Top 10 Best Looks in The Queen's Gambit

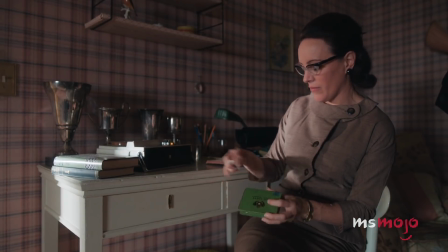(0:00) chess isn't always competitive. No, but you play to win. Yes, but chess can also be What?
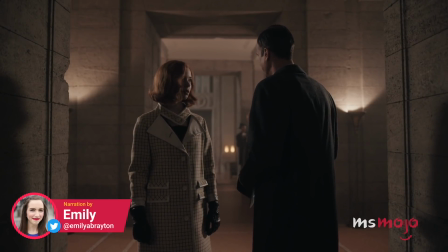(0:09) beautiful.
Welcome to MsMojo, and today we're counting down our picks for the top 10 fashion moments in the Queen's Gambit.
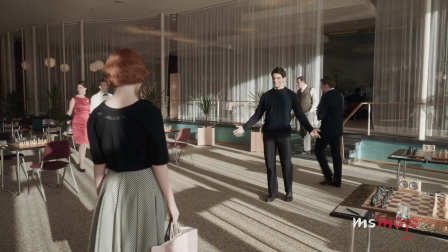(0:16) My stars, you look... Wow. Thanks.
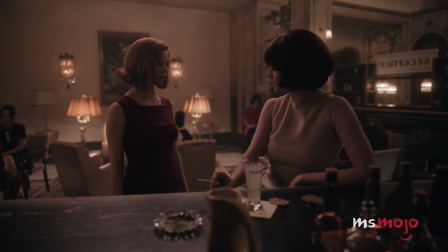(0:22) Hi. So the pretty girl has taste to go with the other gifts, huh?
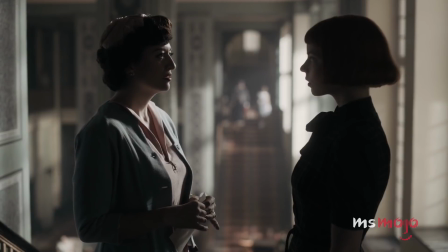(0:30) I wasn't ready. You look great.
For this list, we'll be looking at the most memorable outfits from this Netflix period drama.
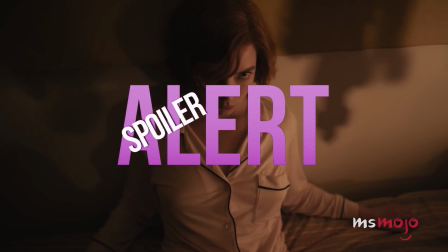(0:38)
Be warned, there are some spoilers ahead. Did your favorite ensemble make the list?
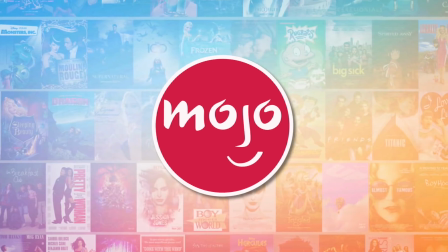(0:43)
Let us know in the comments. Number 10, Gray Dress.
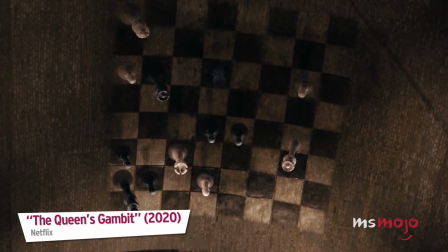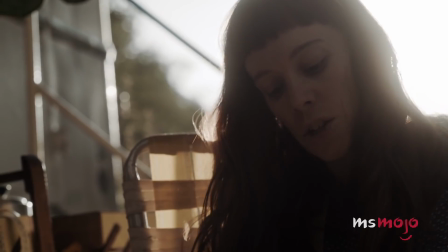(0:53)
Beth Harmon, the protagonist of The Queen's Gambit, comes into her fashion sense as the series progresses.
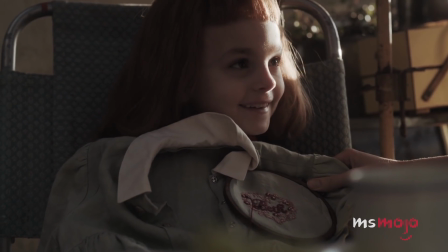(1:02) So you never forget who you are.
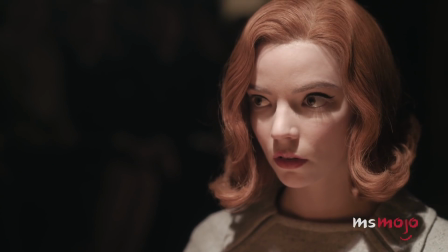(1:03)
When we meet her, she's a simple orphan child, but by the end of the miniseries, she has become a powerful woman with the world at her fingertips.
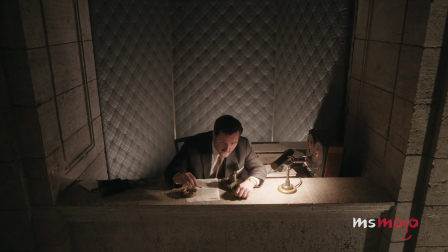(1:12) One thing we know about Elizabeth Harmon is that she loves to win.
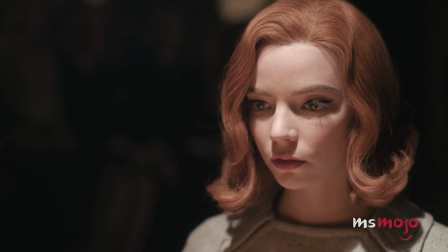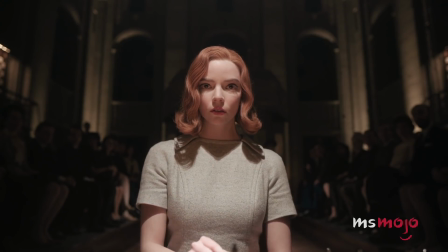(1:22)
In the finale, she wears this statement gray dress with a structured silhouette, which is reminiscent of the many other outfits she had worn throughout the series.
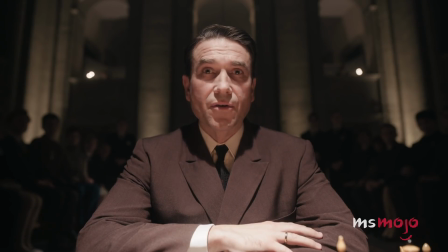(1:30) It's your game.
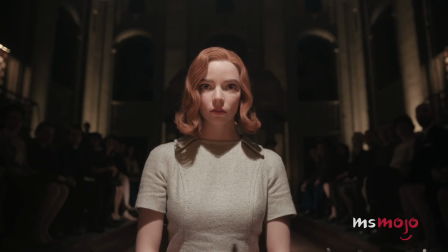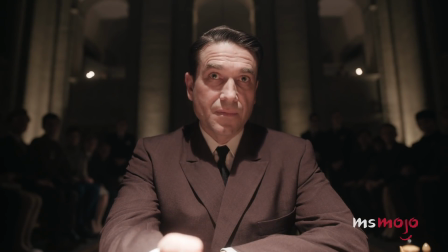(1:38) Take it.
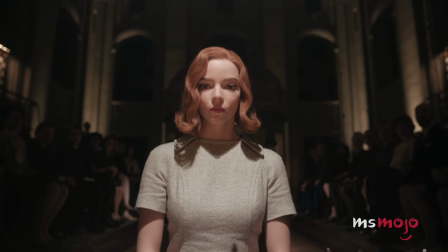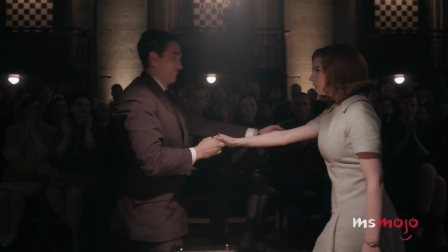(1:46)
In the scene where she finally beats Borgov in Moscow, it's this simple yet elegant shift dress that brings home the win with her.
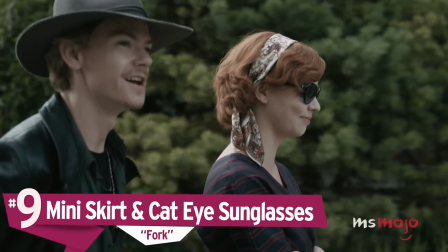(1:54)
Number 9, mini skirt and cat eye sunglasses.
Now, most players, they lack the courage in their convictions.
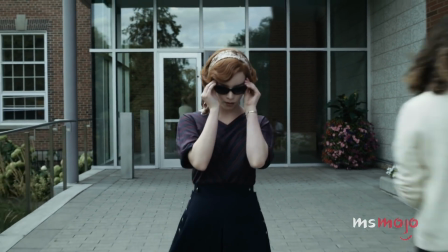(2:00) The key is to not be tentative. You have to play with absolute confidence.
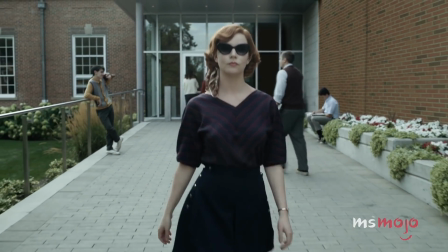(2:05) You know, I can tell in the first move whether someone's got that or whether they don't, just from how they move that first piece.
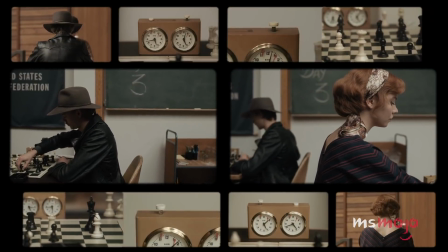(2:10)
In the show's 5th episode, we see Beth meet up with fellow child prodigy Benny Watts again,
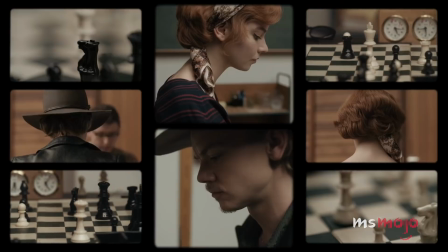(2:15)
and the two engage in some banter while Beth wears this eye-catching outfit.
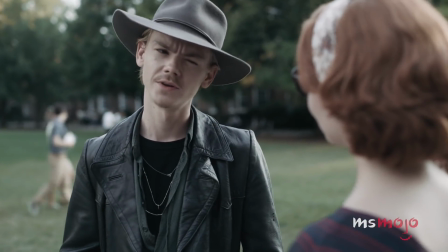(2:19)
Most of her looks are prim and buttoned up, so this one stands out for being a little more casual and carefree.
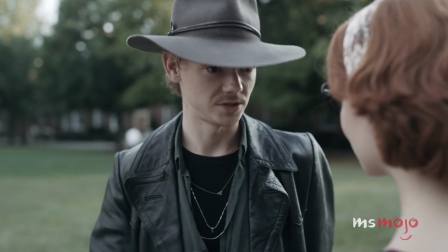(2:25) Seriously? Are you that nervous?
She looks like she's having fun in the scene where she teases Benny, and the button short skirt,
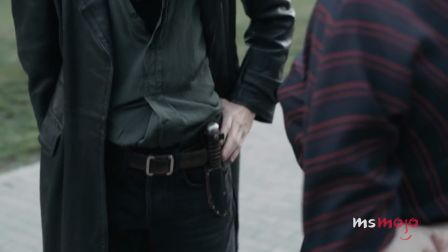(2:33)
striped v-neck blouse, and cat eye sunglasses only make the exchange all the more playful.
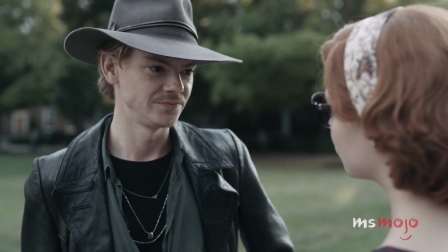(2:38)
Her printed headscarf adds an extra element of fun to the outfit.
Study hard.
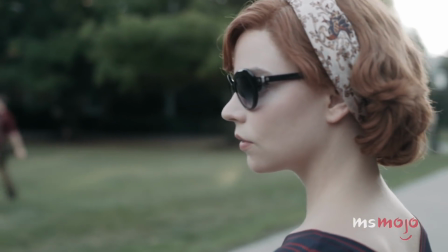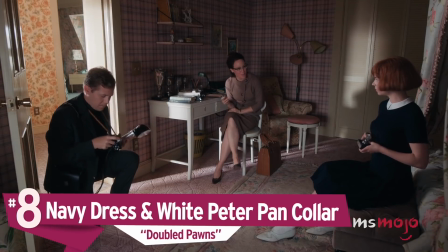(2:49)
Number 8, navy dress and white Peter Pan collar.
Chess isn't always competitive.
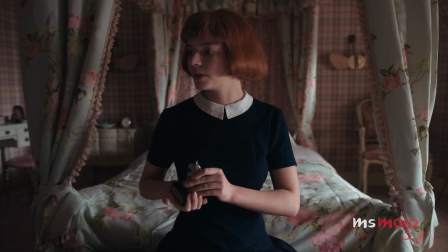(2:54) No, but you play to win. Yes, but chess can also be What?
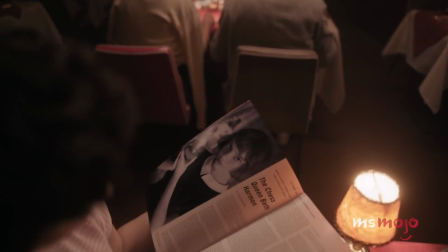(3:01) beautiful.
By the show's 3rd episode, Beth's career as a professional chess player has kicked off, and she lands an interview with Life magazine.
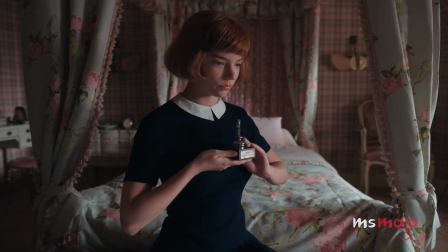(3:10)
A reporter comes to speak to her at her home, and she's photographed with her chess trophies while wearing this adorable outfit.
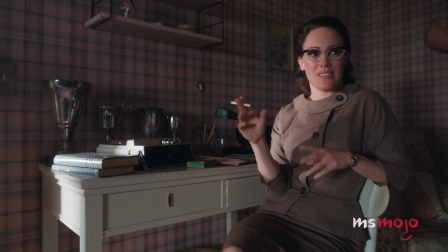(3:16) Do you imagine that you saw the king as a father and the queen as a mother? I mean, one to attack, one to protect. They're just pieces.
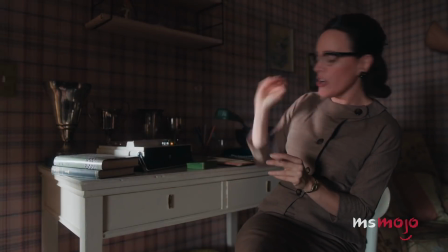(3:27)
This look represents a midpoint between the austere clothing of her orphanage days and the stylish fashionista she will become.
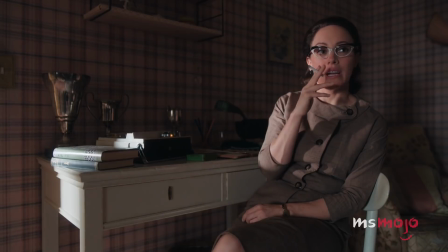(3:33)
Despite their simplicity, the dark-colored dress and white Peter Pan collar are chic in their own way.
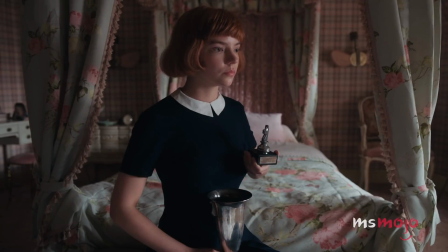(3:39) Well, creativity and psychosis often go hand in hand. Or for that matter, genius and madness.
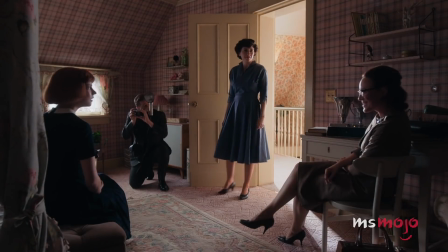(3:48) You think I'm crazy?
Beth's short fringe is supposed to be representative of her youth, but it also just so happens to be pretty on trend.
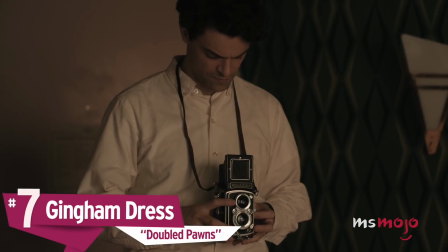(3:56)
Number 7, gingham dress.
I wasn't ready.
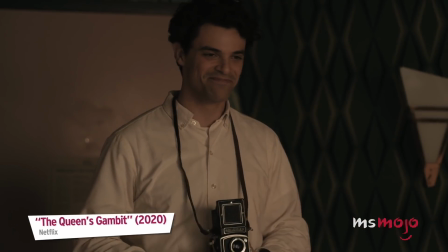(4:03) You look great.